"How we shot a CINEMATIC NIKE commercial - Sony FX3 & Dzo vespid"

And it worked quite well, but we took some lights, so we had to jump straight away in the tennis scenes.
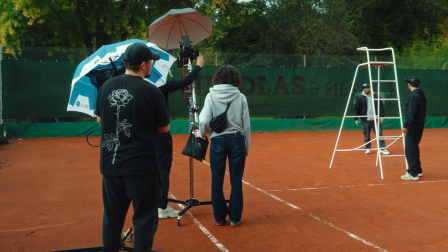[4:27]
And that location was slightly easier because we could finally shape the lights.
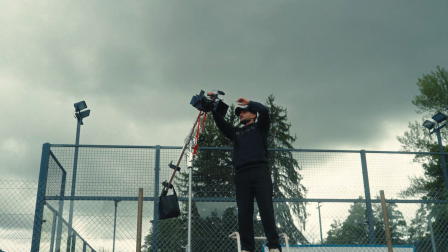[4:32]
We started with the wide shots while we still had decent light. I always go for the wides first. They are the hardest to fake, while medium in close-up are easier to adjust and shape.
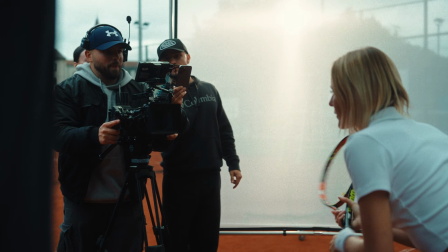[4:43] Quand tu veux.
We took again our 500 watts, a bounce and a floppy to sculpt her face and body, to add shape to the scene despite the constant mix of sun and rain.
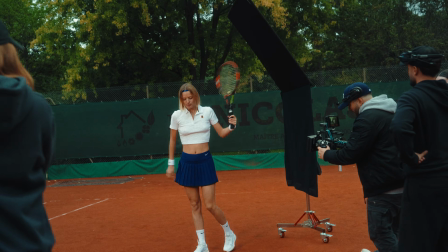[4:56]
And because our talent, Flavie, wasn't a real tennis player, we tried to avoid too many full body and wide shots. Action.
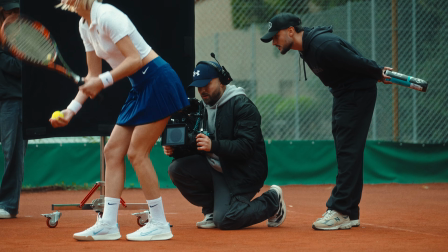[5:08]
So we cheated a little and made way more close-up and mid shots.
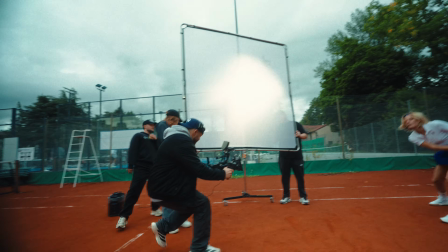[5:13]
Like that, it looked way more dynamic than it was in reality. So yeah, we tweaked a little bit the reality to make it better. I really wanted the top-down shots to put at the end of the spec.
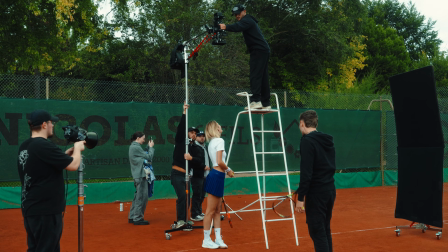[5:28]
So we improvised something with what we had. It was like a Frankenstein setup.
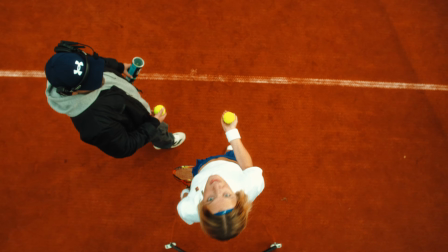[5:33]
Honestly, I was a bit scared to use it because from the distance, what we just saw was the tripod bending like hell with my camera at the top of it, and it was really painful to watch,
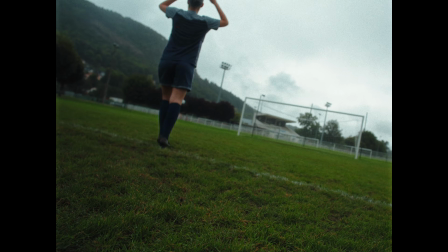[5:47]
but it worked. Day 2, we started with a football scene, under a heavy rain.
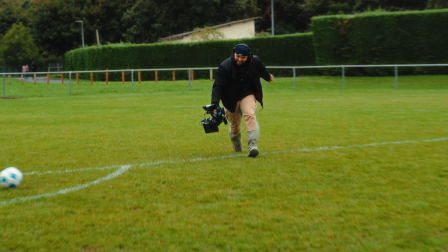[5:55]
We used the same approach as for running,
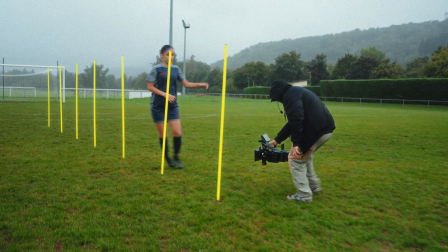[5:57]
mostly natural light for all the wide and all the really action scene where we weren't able to use any light to follow air.
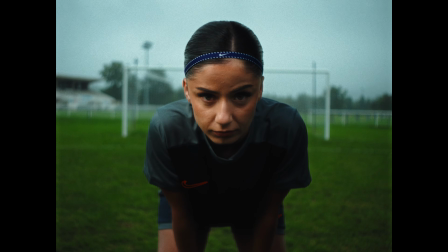[6:05]
But when we add them, like the other, we directly goes to the medium and close-up with our lights and some bounce and floppy.
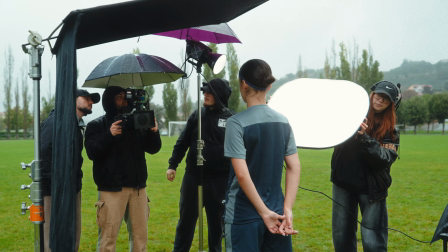[6:13]
Football was a challenge because we only had one player on screen, and creating a workout of football with only one player can be quite tricky.
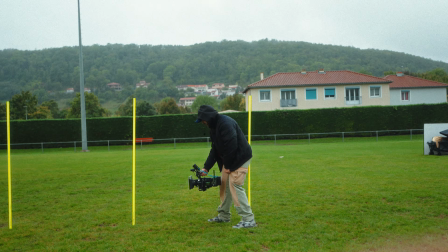[6:25] Action.
So what I decided to go with is create a sort of workout with some dribble and stuff with some close-up,
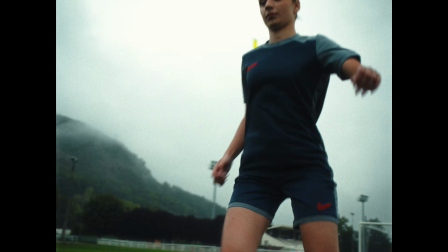[6:36]
only seeing the ball or the leg. And after that, all the soccer scenes are around the gesture,
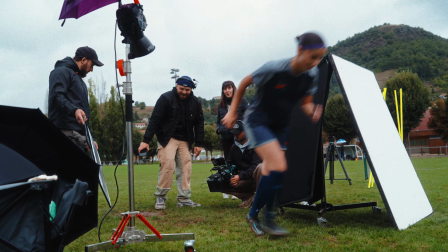[6:45]
the eyes, how she look at the cage and stuff like that. Because soccer is closing the spec, so it is really important to have some strong image. And in some way, it helped us too, because the weather was really shitty. So shaping the light with only close-up and medium gave us all the possibilities to create what we had in mind. And speaking about closing the ad,
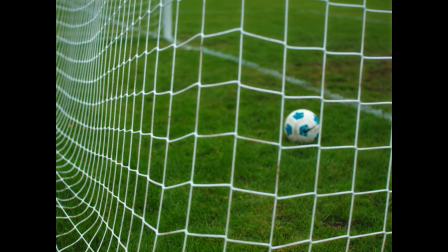[7:07]
the final shot, guys. It took us about 30 minutes to just get the ball to hit the net and land perfectly in front of the camera with the right motion blur,
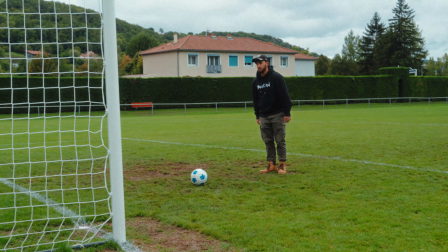[7:18]
the whoosh of Nike between the nets.
Pointard. Tu vois?
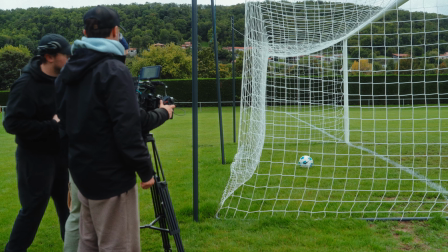[7:25] Pointard. Attends. Ouais, pointard. Oh! Oh!
The CrossFit scenes was our last one, and finally an indoor setup, safe from the weather and everything that can go around. But ironically, it turned out to be the most challenging of the four,
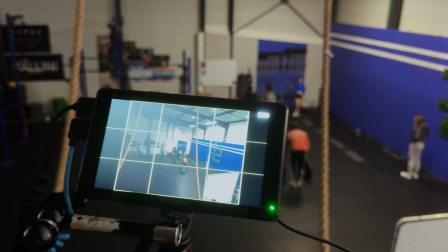[7:46]
because we only had 4 hours again, but this time with a lighting setup in that huge gym, and it took forever.
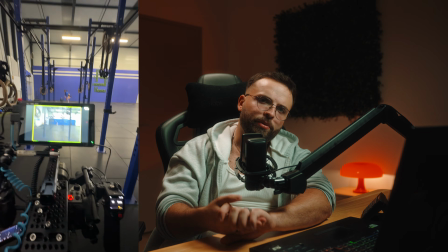[7:53]
The ceiling was way too high to control properly, and we had to think smarter. That's why I decided to shoot into a corner, to limit the space and make lighting faster.
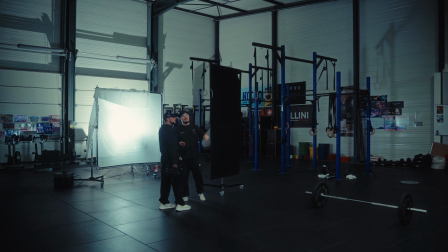[8:05]
It was not the best decision visually, of course, because we lost a lot of information and cool stuff, but I had to think only in terms of time saving, and for this it was the best decision.
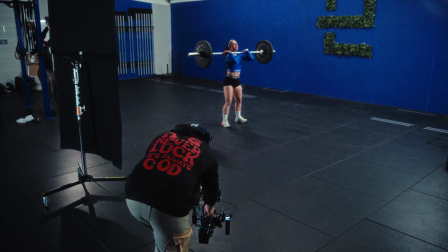[8:18]
But there is some positive point, because being inside helped us a lot about the contrast, because we was able to shape and create whatever we want. So I really tried to go straight forward with the lighting.
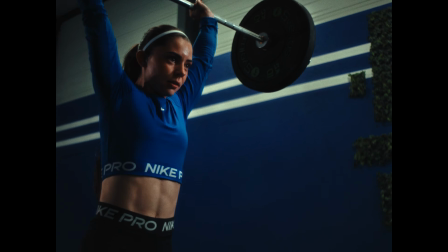[8:32]
The lighting setup for the CrossFit scene was in reality quite simple. We used only like 4 lights.
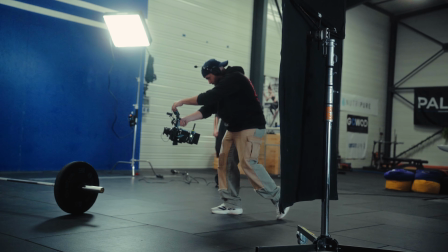[8:39]
The main key light was a f22 on the side, motivated by the practical in the ceiling.
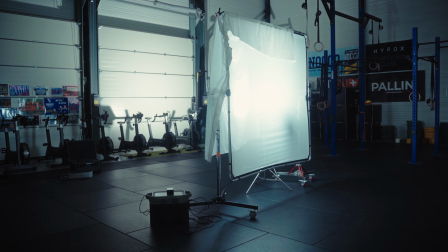[8:46]
We decided to create and craft a book light, but just to fill all the corner and the room and the space. It was quite interesting to make that to be really evenly lit, but still maintaining details and shadow with a heavy contrast.
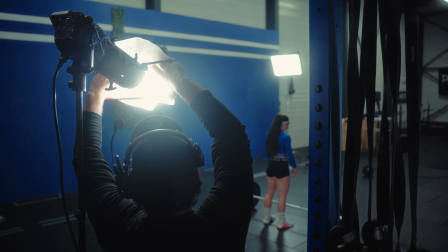[9:02]
And in the back, create a sort of air lights and edge lights to make air separate from the background with the blue wall. And we add some green in the frame because there is some flower on the wall, so it was quite a nice touch to make her separate from the background,
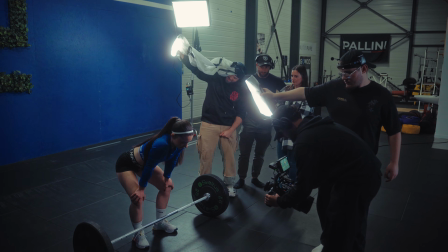[9:18]
mostly for the face, for the portrait shots at the end when we do the short the match cut. But the most exciting part was the POV shot.
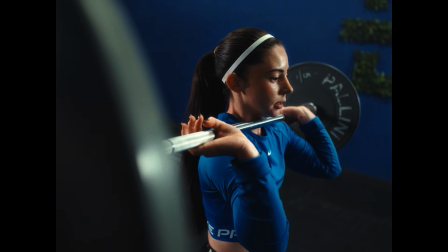[9:27]
We needed the camera to lift with the bar during a clean and jerk, so we will get it with some big clamps and small rig parts.
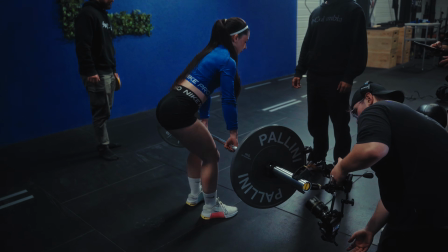[9:35]
We stripped down the FX3 to the minimum setup, and somehow it worked perfectly,
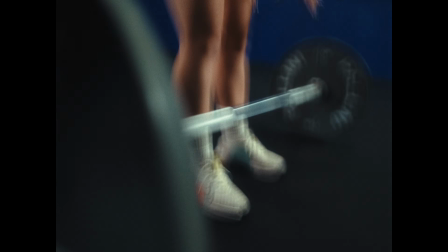[9:41]
and I really believe this shot is quite cool and it had a lot of dynamism in the sequence.
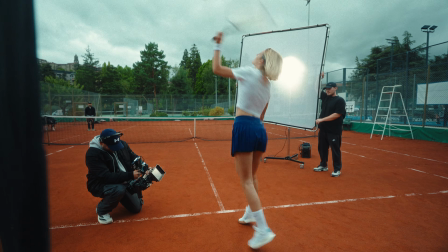[9:48]
This Nike spec ad was a real challenge in the pre-production phase, from the wardrobe to the managing all the talent, all the location,
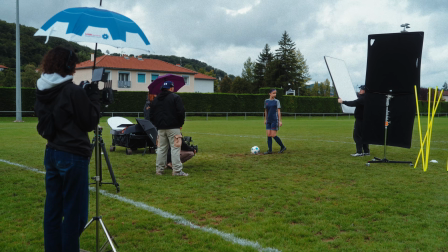[9:57]
the budget that was really tight, and of course the weather that just changed everything and made us racing to all the plan and all the shortlists we had. but it gave me a lot of experience, and again it showed me that sometimes you just have to let it go to create.
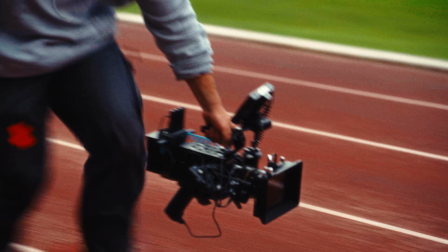[10:13]
And it just showed me that spec ads, again, are so important to create. But I will make a video about that because there is a lot to say about spec ad and how it can just help you to grow your business, your confidence, your creativity, and gave you so much just with the personal projects. I hope you liked this little behind the scene. I didn't went really deep into the lighting setup because I plan to do a video about it. Anyway, let me know in comment if you have any question. I will do my best, like always, to answer every one of you. And until next time, guys, go create with passion. Bye.